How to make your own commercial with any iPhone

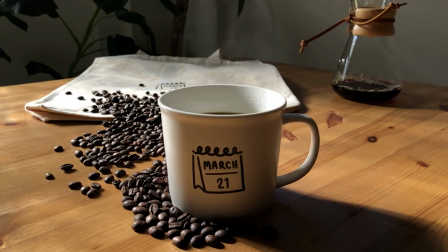(4:01)
We are only going to be using natural light no lighting equipment The Sun is the best light you could ever use it's free and the only problem is
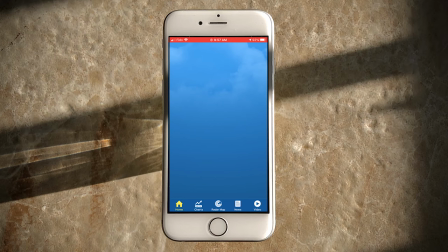(4:08)
you can't really predict when it's gonna be around But nowadays with weather apps you can do quite a good job at predicting if it's gonna
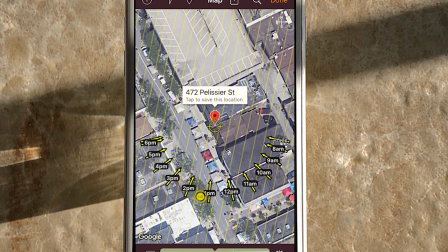(4:15)
be a sunny day or a cloudy day There are some other apps like Sunseeker and that allows you to find out where the sun's gonna be at
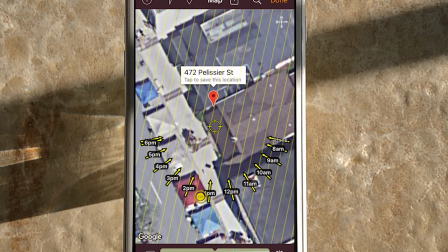(4:22)
your specific location Or at a location that you want to travel to and in this case with the example that I'm going to show you We predicted the Sun is gonna shining through a particular window at the cafe March 21st store So there's no need to bring any lighting equipment
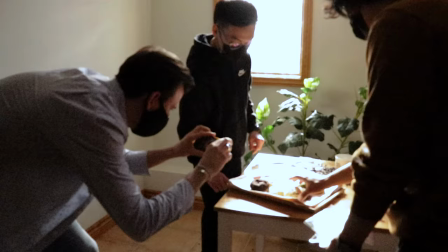(4:37)
because if you do your homework And you you plan and you check the weather for the day that you want to shoot and go to the location before the
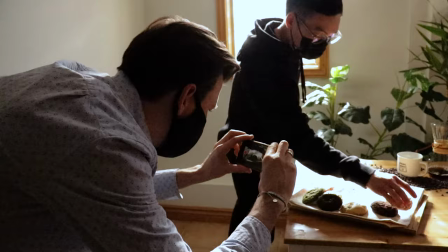(4:44)
day you shoot and use your Sunseeker app to see where the best place will be to film.
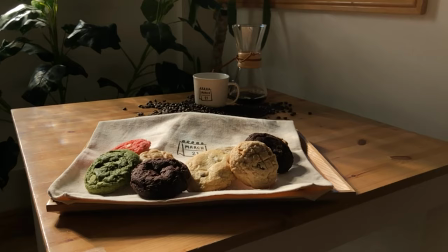(4:49)
At 3 p.m. the light is gonna shine right through this window and right on to our product. Okay, we're gonna start filming now. Let's say you're making the first type of commercial, show-and-tell. The first thing you want to do is record your on-camera dialogue. Now before you actually record this dialogue you want to write it out into a script form. Now I know script kind of scares people but I'm just talking about three lines. All you need is a beginning, middle, and end. Let me give you an example. Hi, my name's Sacha Dora Napler. We're here at March 21st cafe. That was the beginning Here's the middle. March 21st offers coffee and cookies and other amazing coffee merchandise. Here's the end. So come check it out You're gonna love it. See how simple that was. It didn't have to be anything crazy And I wrote that in like, I don't know a couple seconds So you want to write it out if you try to do ad-lib and even if you're good at doing some ad-lib You're gonna find yourself stuttering and saying, uh, um, uh You want to stay away from that because it's going to cause you a lot of problems in the edit and you're going to waste a lot of time Cutting out those ums and ahs.
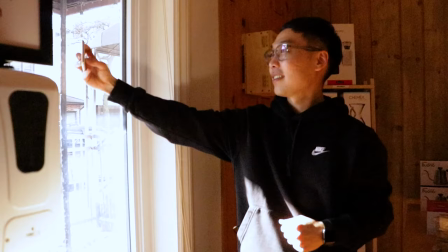(5:49)
Keep it simple, smart and concise. Okay, now that you know what you're saying on camera, let's record it So what you want to do is go find a window and set yourself next to it Okay, now that you're by the window,
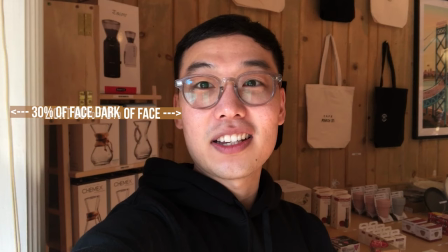(5:57)
hold your phone up and you want to make sure that the light is hitting about 60 to 70% of your face and like the other 30% is dark and the way you go about doing this is just Standing parallel to the window with your shoulder to the window and pivoting your body till you find that nice 70% of light on one side of your face and 30% dark on the other
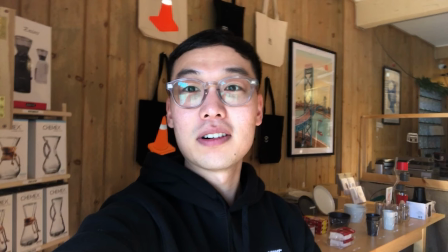(6:16)
side of your face So you're basically shooting into the dark side of your face and the reason for that is because if you shoot into the bright side of your face
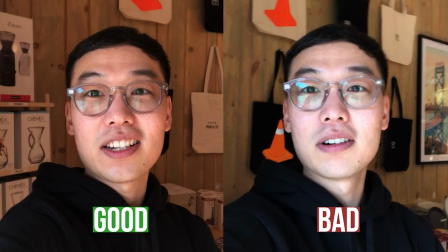(6:22)
Your background is also going to be bright. So it's going to be a really flat image You want to shoot the dark side of your face? So you have this depth and this contrast and it's gonna look more cinematic and just better looking footage now Now as far as b-roll goes,
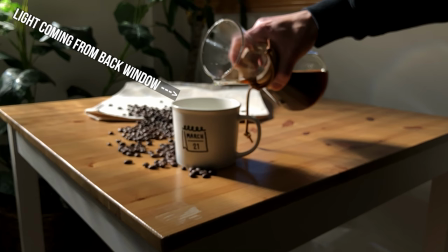(6:36)
I always backlight my product. It just gives your footage a cinematic look because it has this depth.
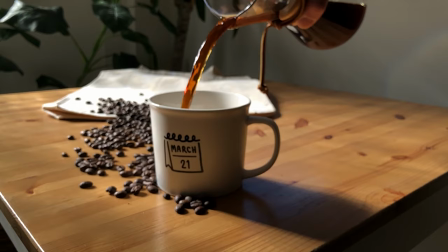(6:42)
It's not flat, everything's not blown out and lit. You want your image to have a feel and a look, and in our case with the coffee, it's going to work out great to backlight our product and give it this really moody cinematic feel.
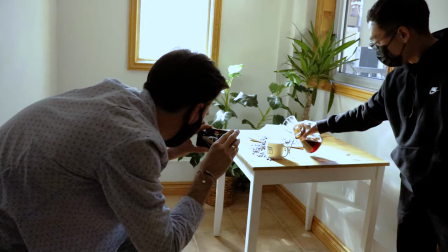(6:55)
Let's talk about the settings on your iPhone when you're filming. Now your phone comes with amazing capabilities, like one of my favorite is the slow motion, which is most people's I'd imagine. But people just don't utilize it in the right way.
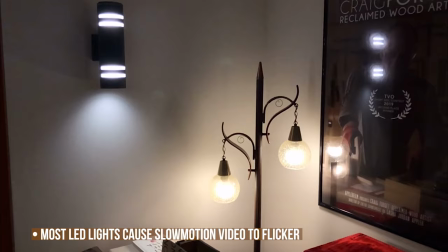(7:05)
I find most people having a problem with the image flickering and that's because you're probably leaving LED lights on inside where you're filming. You want to turn all those lights off. Another reason to turn off the lights is because you want to have consistent color temperature.
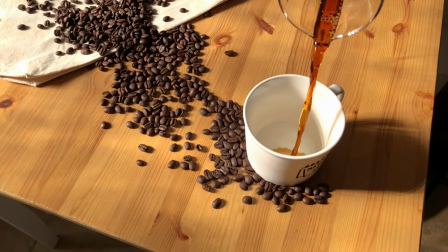(7:19)
Every light has a different color temperature and because we're going to be using natural light, the sun,
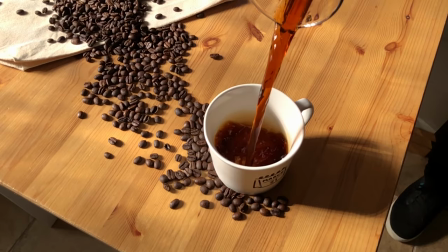(7:23)
to light our product, we want our color of our image to stay consistent.
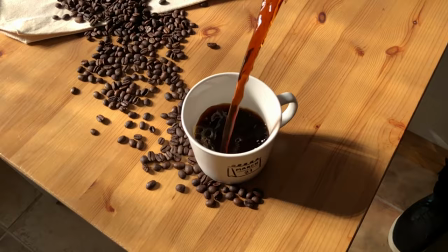(7:29)
So having other lights on in the background even if they're not LED and they're not causing the image to flicker will cause your Product to have a different color temperature.
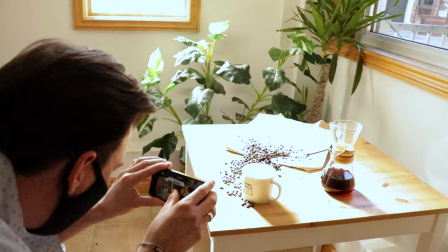(7:38)
You're mixing color temperatures Okay, so set your camera to slow-mo compose the shot into the dark side of your product Set your focus and exposure and the way you do that is by holding down on the screen Get close to your object click on the focus hold it down until you see
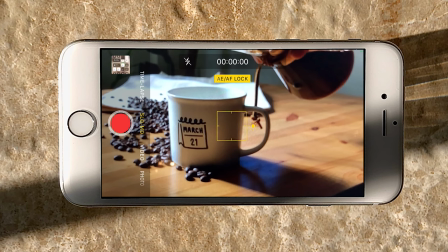(7:52)
that square kind of blink or pop back at you, and that will lock your focus. And then adjust the exposure. You wanna make sure it's not too bright and it's not too dark, so find a nice sweet spot.
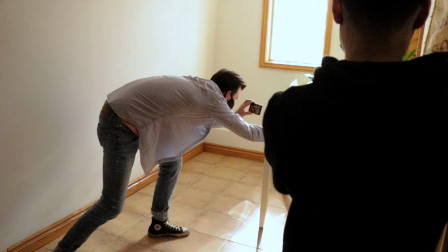(8:03)
So now that you have your focus, you want to shift your legs apart, kind of in a lunging position.